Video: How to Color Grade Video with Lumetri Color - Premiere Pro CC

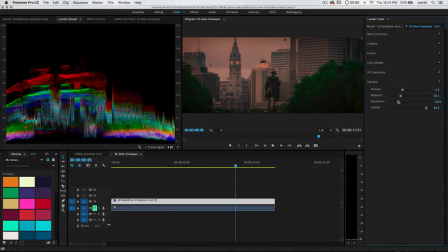I'll remove some of the amount, maybe make it a little darker, and reduce the midpoint, or I'm sorry, not the roundness, the midpoint here, so we kind of, or increase the midpoint, I'm sorry, so we pull it back to just the edges, and you can see we can turn it off, turn it on, we apply this little vignette, vignetting always kind of seems cheap to me, to be honest,
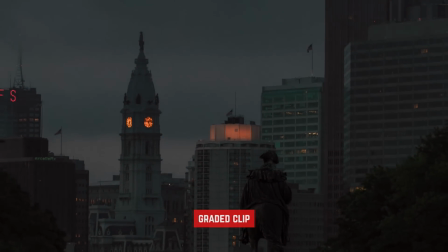so maybe I'll just shut that off altogether, but you do have vignette options as well.
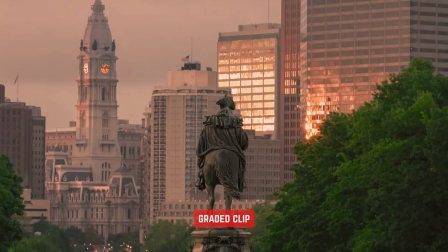So, we've been working on this clip, and what I can do now is go to my effect controls, and I can see that this Lumetri color effect has been added to this clip.
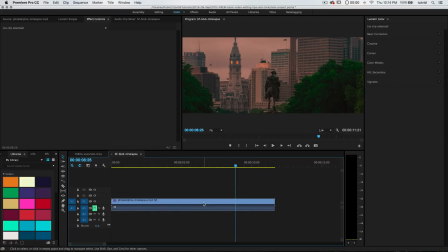I deselect the clip, well, the Lumetri color's not there. We're not affecting the actual original clip.
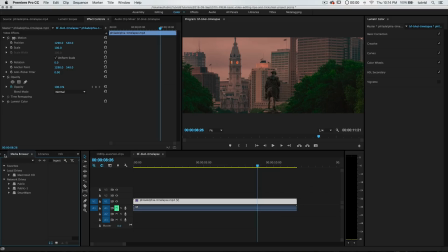In fact, if I drag this over a little bit here, and go back to my project file,
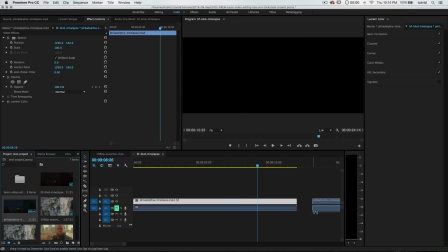and I drag this video clip back in, we're going to have the ungraded version of it here. So we're not actually applying this color grading to that original clip. That's kind of important. Alright, so I can just delete that.
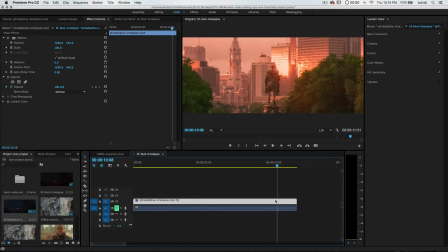Let's go back to our graded clip here. So now that we know how to do this, let's go ahead and try to apply this general effect or principle to another clip.
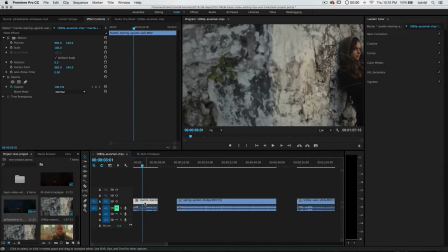Let's go with this clip here. So we can do a lot of stuff. Obviously, we'll select it. I've got the audio track muted because it's kind of annoying. I'm going to make sure they have the right thing selected. I'm going to go to basic correction first. I want this to look like it was shot very early in the morning. It was actually shot at 5 or 6.30 in the morning. So I want it to be very cool tones overall, very cinematic, so very low contrast. We'll go and we'll add contrast later if we feel like it needs it, but just in the total abstract of this clip, that's the goal. Make it look like it's a very cool, cold, harsh morning, not really harsh, but just cold morning color palette.
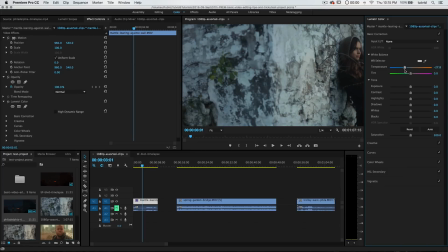So, we're not going to mess with any LUTs. We're just going to go ahead and reduce the temperature. You can see it's almost giving us a fake-ish blue tint, so we want to be careful. We don't want to go too blue, and then maybe just pump a little bit of magenta into there as well. I'm going to knock back the exposure a touch, and then I'm going to really dump contrast.
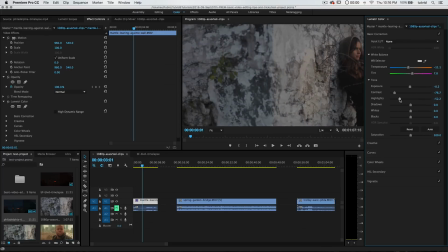So I'm going to dump a lot of contrast. I'm going to pull back on my highlights. I'm going to boost my shadows. Just my shadows a little bit. She's wearing very dark clothing. I don't want that piece of clothing she's wearing to begin to look like that VSCO cam, Instagram style faded tone. Not that I have anything against it. Maybe I have a little bit against it. But it's just not what I want for this particular look.
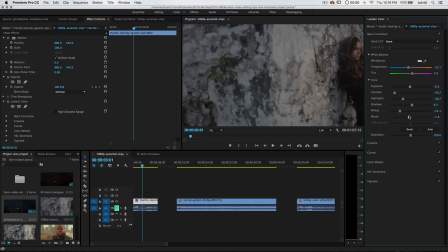Alright, we're going to pull back on the whites. And maybe we'll actually pull back on the blacks just a little bit. just because we still want to maintain some semblance of contrast in there. And of course the saturation, we can reduce or enhance that. I may actually boost the saturation just a very tiny bit, because I still want her skin to look nice and kind of warm.
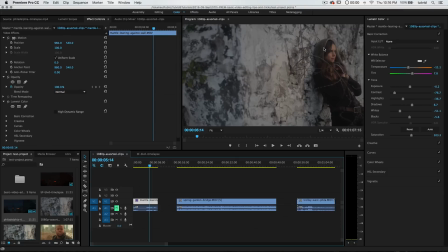I want the wall and the ambiance to feel very cool, but the idea is we're trying to sell these mantles, the hood piece of clothing that she's wearing, so we want it to still seem kind of warm. So, great. We can go to Creative here, And we could say, alright, we can shadow tint, dump some blue into the shadow,
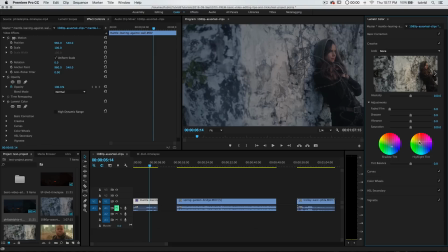and then maybe a little bit of orange into the highlights, but not really too much. In fact, I'm going to restrict here, restrict my highlights by just pushing the tint balance up a little bit. And just being careful. I don't want there to be too much blue. Just a bit to really kind of, you know, keep cooling things off great.
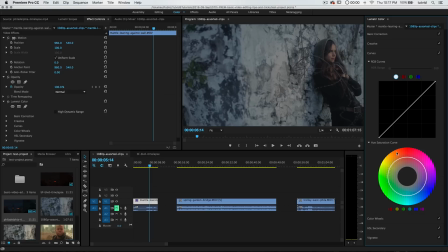We can go to curves as well. One of the things that we can do is target like the reds. We can boost the saturation of the reds a little bit. I can spread this out a touch. And then over here with the blues, what we're going to do is tend to desaturate them a little bit.
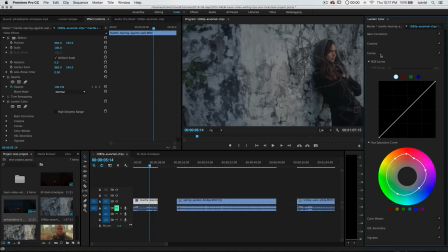That kind of steely, gray-blue look. Great. Actually, with curves, what we could do is pull up on the black point. You can see that. That's going to also reduce contrast for you. Maybe pull down a little bit to darken it, and then pull back to the line here, just to maintain some of our highlights, and then pull the white point down a little bit, just a very little bit.
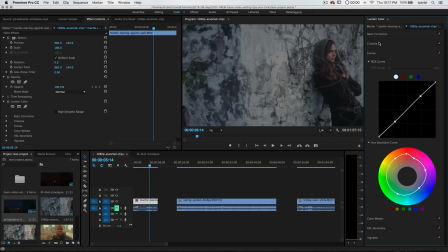I want to be careful here. There we go. Cool. Alright, we'll close curves. I don't think I need HSL secondary. I don't think we need to do anything with the color wheels. Maybe we could look at just reducing the mid-tones.
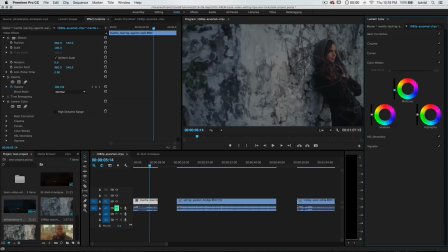It's such a beautiful darkening and brightening that this mid-tone slider does, generally speaking. I kind of dig it. Maybe overall. See, that's just way too much blue.